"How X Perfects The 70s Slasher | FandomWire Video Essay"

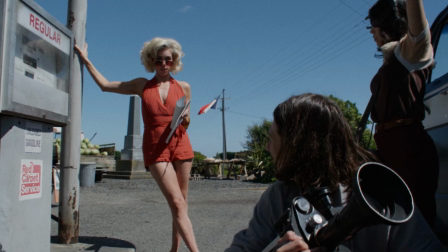In an interview with Slashfilm, Ty said, We shot on the Sony Venice and used these groovy Hawk lenses.
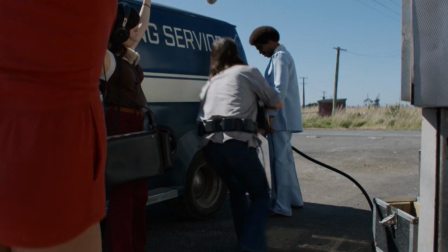I went exhaustively out of my way, so that people thought I shot on 16. That's not so much because of nostalgia for the format.
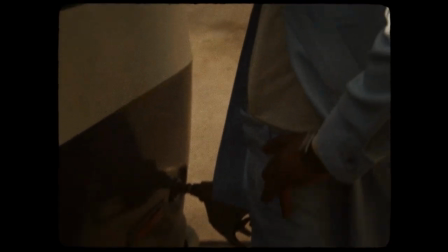Film offers a certain aesthetic that digital is almost there, but not the same. Especially when you make a movie like this.
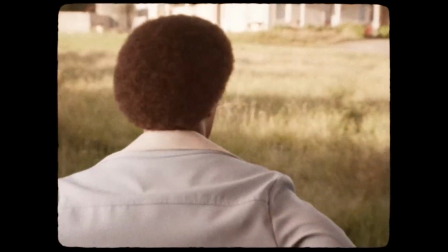That is part of the charm of it. To continue with the idea of embracing classic filmmaking, lighting was used as a way to create a celluloid feel.
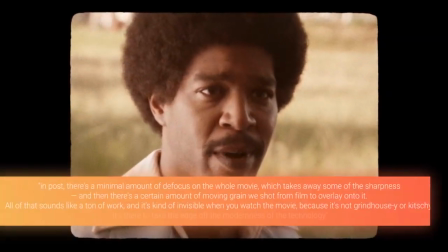In the same interview with Slashfilm, Tai talks about how, in post, there's a minimal amount of defocus on the whole movie, which takes away some of the sharpness.
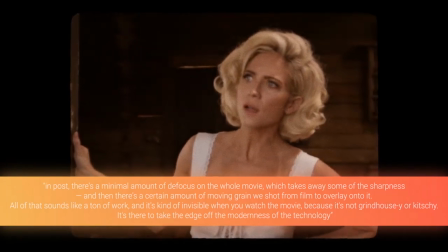And then there's a certain amount of moving grain we shot from film to overlay onto it.
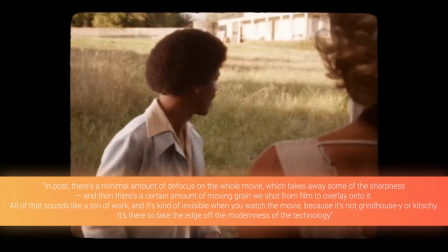All of that sounds like a ton of work, and it's kind of invisible when you watch the movie, because it's not grindhouse-y or kitschy.
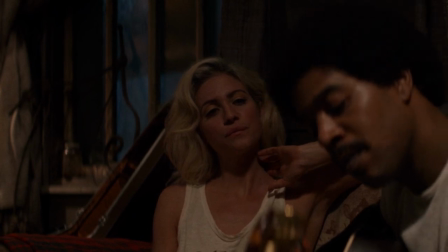It's there to take the edge off the modernness of the technology. No tech from the 70s was actually used to create the classic filmmaking feel, but rather, it was done in post.
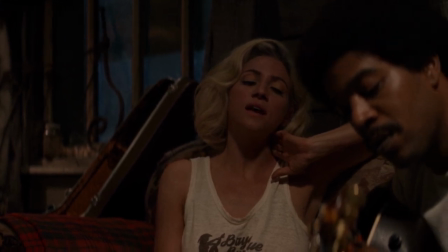When it came to mixing the use of classic lenses and unique lighting alongside post-grain,
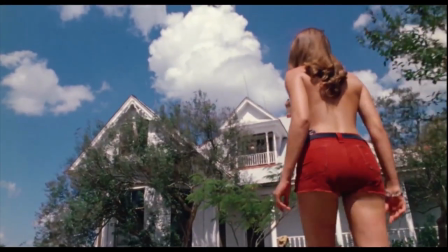the film came out resembling the Texas Chainsaw Massacre from 1974 like the director wanted.
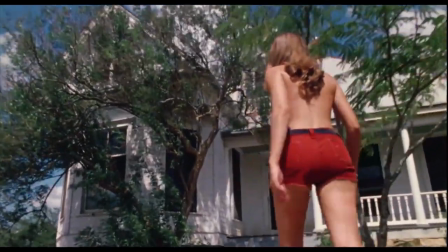The rural Texas setting was direct inspiration from the Leatherface-led film, with a similar but not identical house being used.
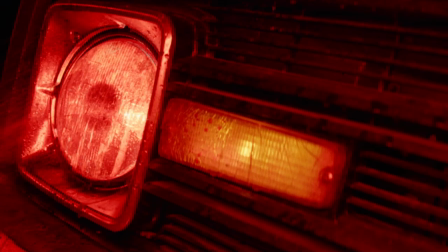The use of costuming and props contributes to the classic filmmaking feel, as well as practical effects for the gore instead of CGI.
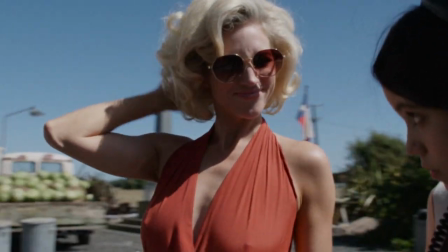Each of the 16s are dressed in very bright 60s-70s outfits, with one actress resembling Marilyn Monroe,
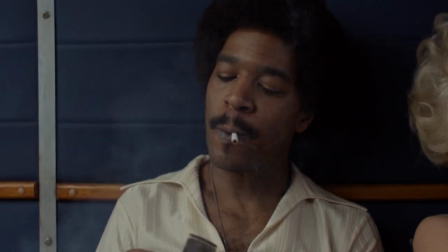while Mia Goth wears bright blue eyeshadow, and Kid Cudi wears a 70s porn stash and afro.
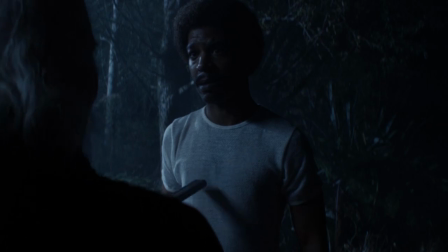While the props themselves aren't anything special, the use of practical effects could be considered shocking with just how violent this is.
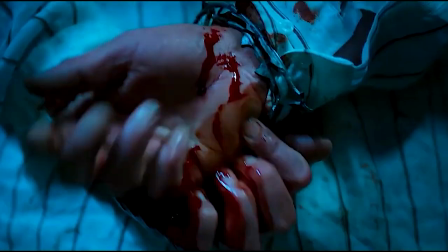The recent Saw films have used less and less practical gore, and relied on almost entirely CGI blood.
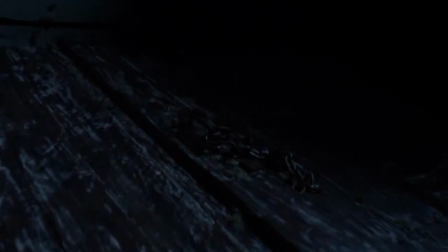But in this film, the kills ranging from someone's face being blown off to a pitchfork to the eye were all done practically.
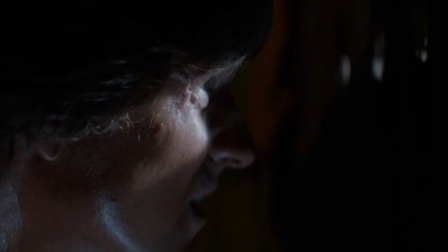Despite the increased cost for making the film this way, it was necessary to make the film feel like the films of the 70s didn't rely on CGI.
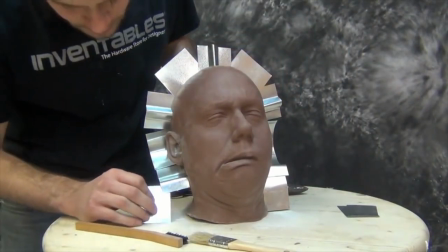Head molds were used for large chunks of the deaths, alongside a fake torso for Kid Cudi and Brittany Snow.
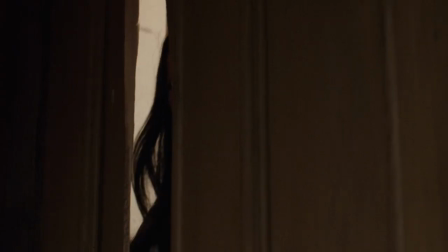While horror movies are known for their disturbing kills, they also tend to have unique and intriguing stories, with X being no exception.
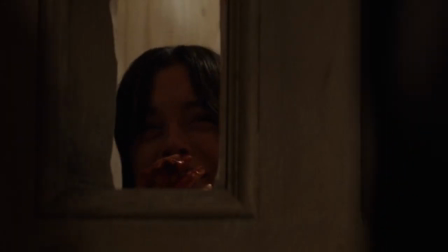X details a time when the adult film industry was just finding its footing as everyone was wanting to make it big.
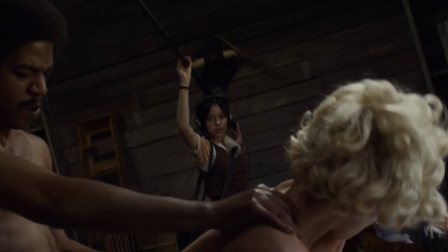Ty decided to take two genres at the time, horror and adult films, that were considered outsiders at the time, and bring them together.
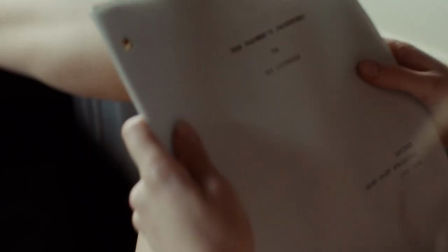At this time, anyone could be a filmmaker if you made one of those two genres, as they would be direct to consumers rather than through a studio, which X showcases.
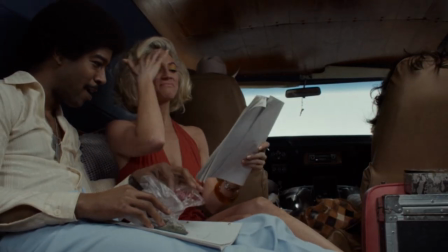The 70s was a huge year for the film industry, with The Godfather, Jaws, Superman,
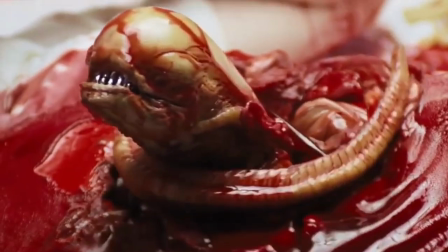Star Wars, Apocalypse Now, Rocky, and Alien all releasing during this decade.
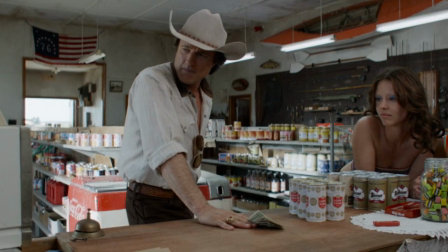A sole horror film wouldn't be successful, but if it was combined with sci-fi or adventure, then the film could be marketed.
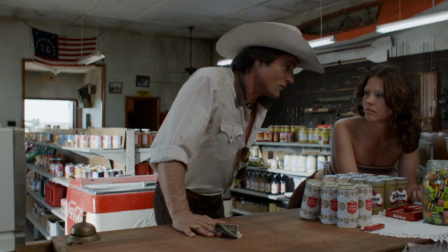When Tai knew he wanted to make a 70s-era film, he took the genre that could never work on its own and combined it with the genre that was considered taboo at the time.
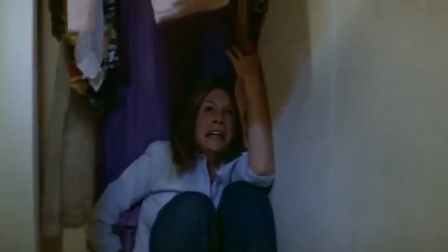During the 70s and 80s, elements of the adult genre were somewhat present in other horror films in the form of nudity.
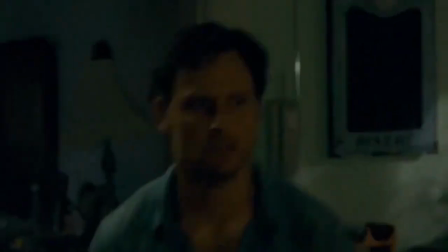Halloween, Friday the 13th, and The Last House on the Left are just a few of the films that have an adult subplot.
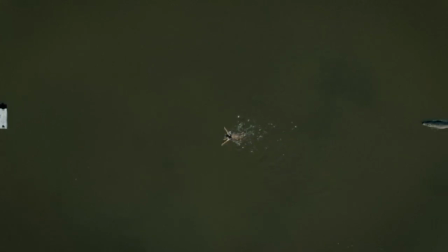While X definitely has much more nudity than those films, there can actually be some similarities drawn from hormonal teens being clueless to their surroundings.
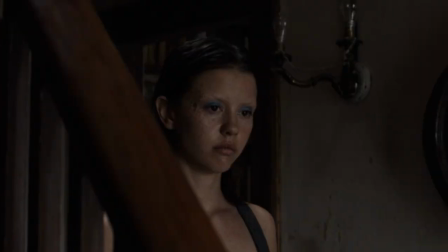When it comes to making a film that's a love letter, that task can't be an easy one. When it came to X, though, it was a mission that felt necessary for director Ty West.
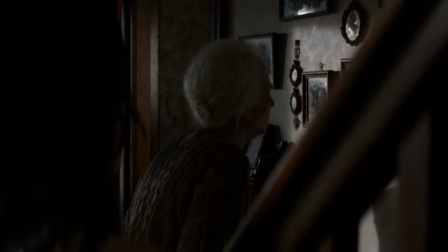He created a theme that will always be relevant, as everyone grows up and has regrets.
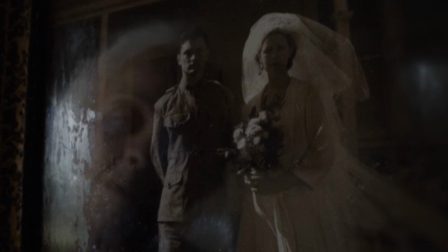The contrast between the characters of Pearl and Maxine contributes to the theme, as it shows both sides of the theme while the other characters represent the middle ground.
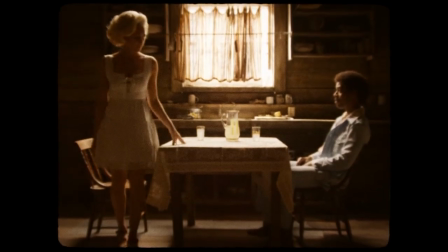The classic filmmaking technique became the most important part of the film to make it feel like a film from the 70s.
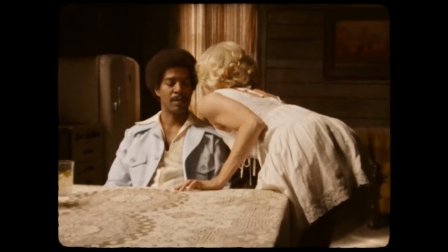The combination of grainy editing, 16mm lenses, and celluloid lighting create the feel of a classic film.
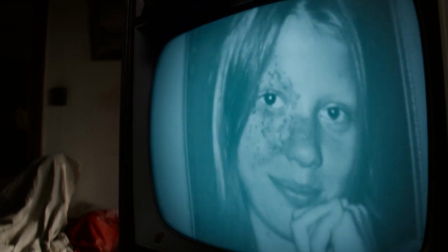To tie everything together, the combination of two 70s taboo genres together creates X, a film that is a love letter to the 70s slashers.
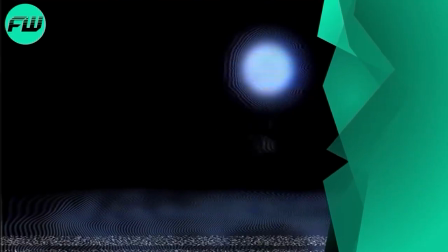Thanks for watching. Whether it's from your cabin in the woods or a house in the middle of nowhere in Texas, be sure to like, subscribe, and hit the bell to tune in next time for more great content.
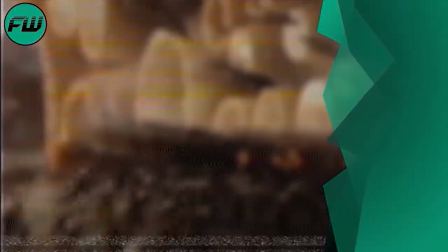See you next time.